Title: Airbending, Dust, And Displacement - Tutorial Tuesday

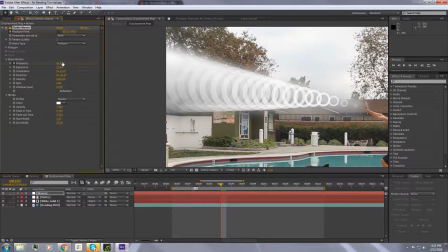24:45 Then we'll maybe in the middle, we'll maybe bump it down a bit, go to 45 maybe. Hit U on the keyboard to see our keyframes. We have our position keyframes from our emitter position. Then maybe we'll hold on 45 for a bit, and then as we close it out,
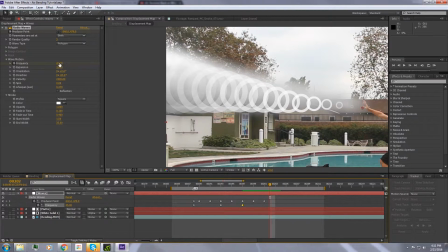25:05 we'll just drop our frequency down pretty low to maybe 10. This, and then it starts to slow down, and then we cut it out. And then actually we'll just bring it all the way down to 0, so that way we stop producing after this point.
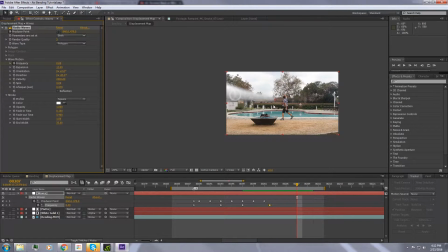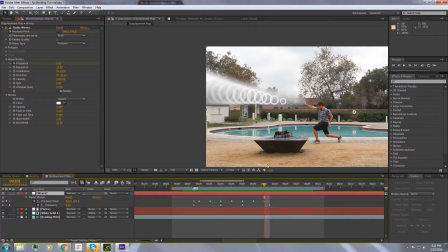25:29 So this will help just spice up our displacement. It'll make it look a bit more like we're really pushing forward.
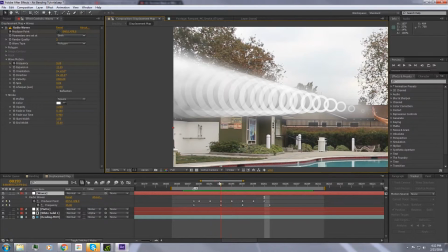25:36 Actually, I think about it. We have a frequency set to 45 down here. Our frame rate at 24 seems to match up pretty close to that frequency,
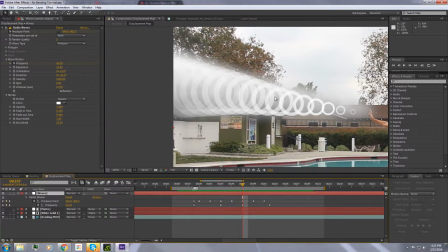25:54 which makes them look like they're standing still, even though the ones behind are just being produced and they just end up in the same position on the next frames. Let's actually change the frequency. We'll bring this down even a bit more to 40 and 40.
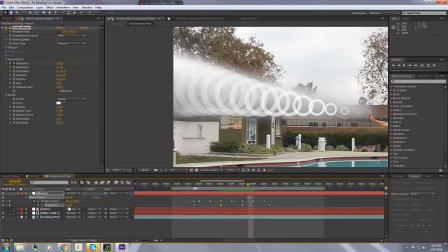26:11 Let's try this. That should get rid of that issue. Yeah, now they seem to move a bit more. And actually we'll also bring the 60 over here, and then we'll bring our frequency down to 0 on the frame before.
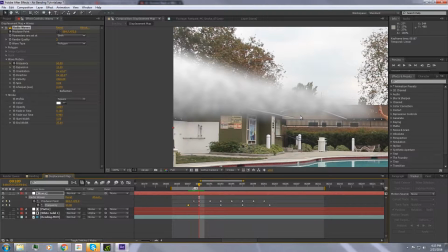26:28 So then we hit, and then start to get those. Actually, maybe even move this back, 60 back here. So then right when we hit, we start to get these rings.
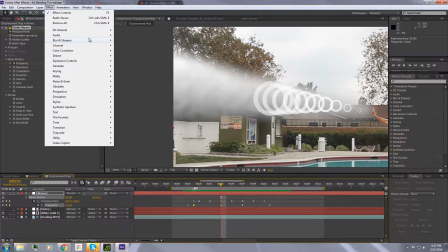26:41 Also go in here, we'll do an effect. We'll blur and sharpen. We'll put a fast blur on this bad boy.
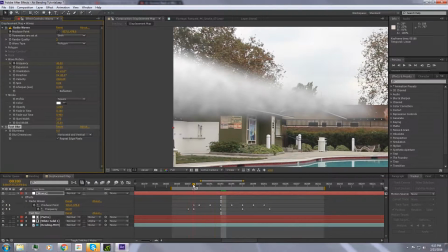26:48 Hit repeat edge pixels, and then let's see. Bring it to maybe 20 towards the middle. So it's not too sharp, especially because it is a displacement after all. So we don't want it to be too intense. 24.
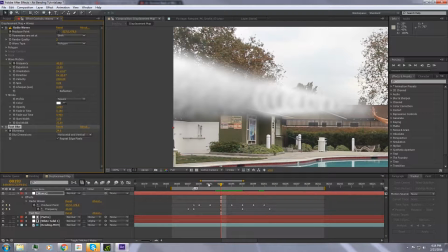27:10 We'll set a keyframe for right there in the middle of the animation. We want it to start off definitely more blurry. So maybe try 70. So it sort of comes in, and then the detail sort of starts to emerge as that goes on. Hit U.
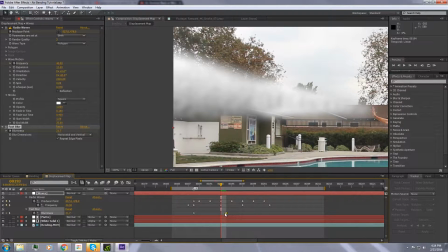27:30 Hit it once. There you go. And maybe shift this over. And we'll bring this down a bit too. Maybe 60. Maybe even 50.
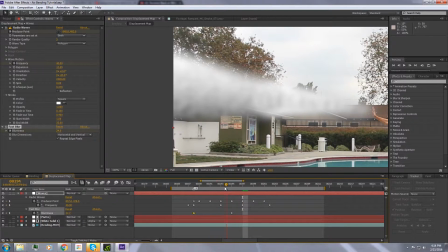And sort of hold on this, maybe even go down to 20 towards the end here, and then those last few frames, we can really bump this up and really blur it out.
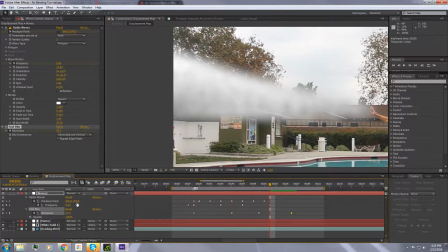28:07 We can also shift T, will also bring up our opacity, and we can also start to fade out at this point as well. Ooh. Get our opacity.
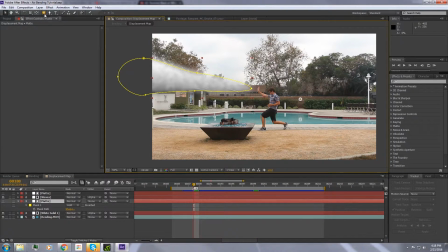28:22 So now to handle the animation for our other matte, we can go in here, we'll make a new mask, and we'll put this around everything. Go to our masks, we'll put this above mask 1. Then on mask 1 we'll change this to subtract and invert.
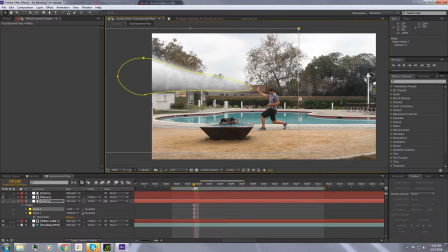28:38 And I'll get this, and then be able to obviously cut this out with this top mask here. So let's hit F for feather, and we'll feather this guy out. We'll see. Put this over and see how soft we want it. Pretty soft.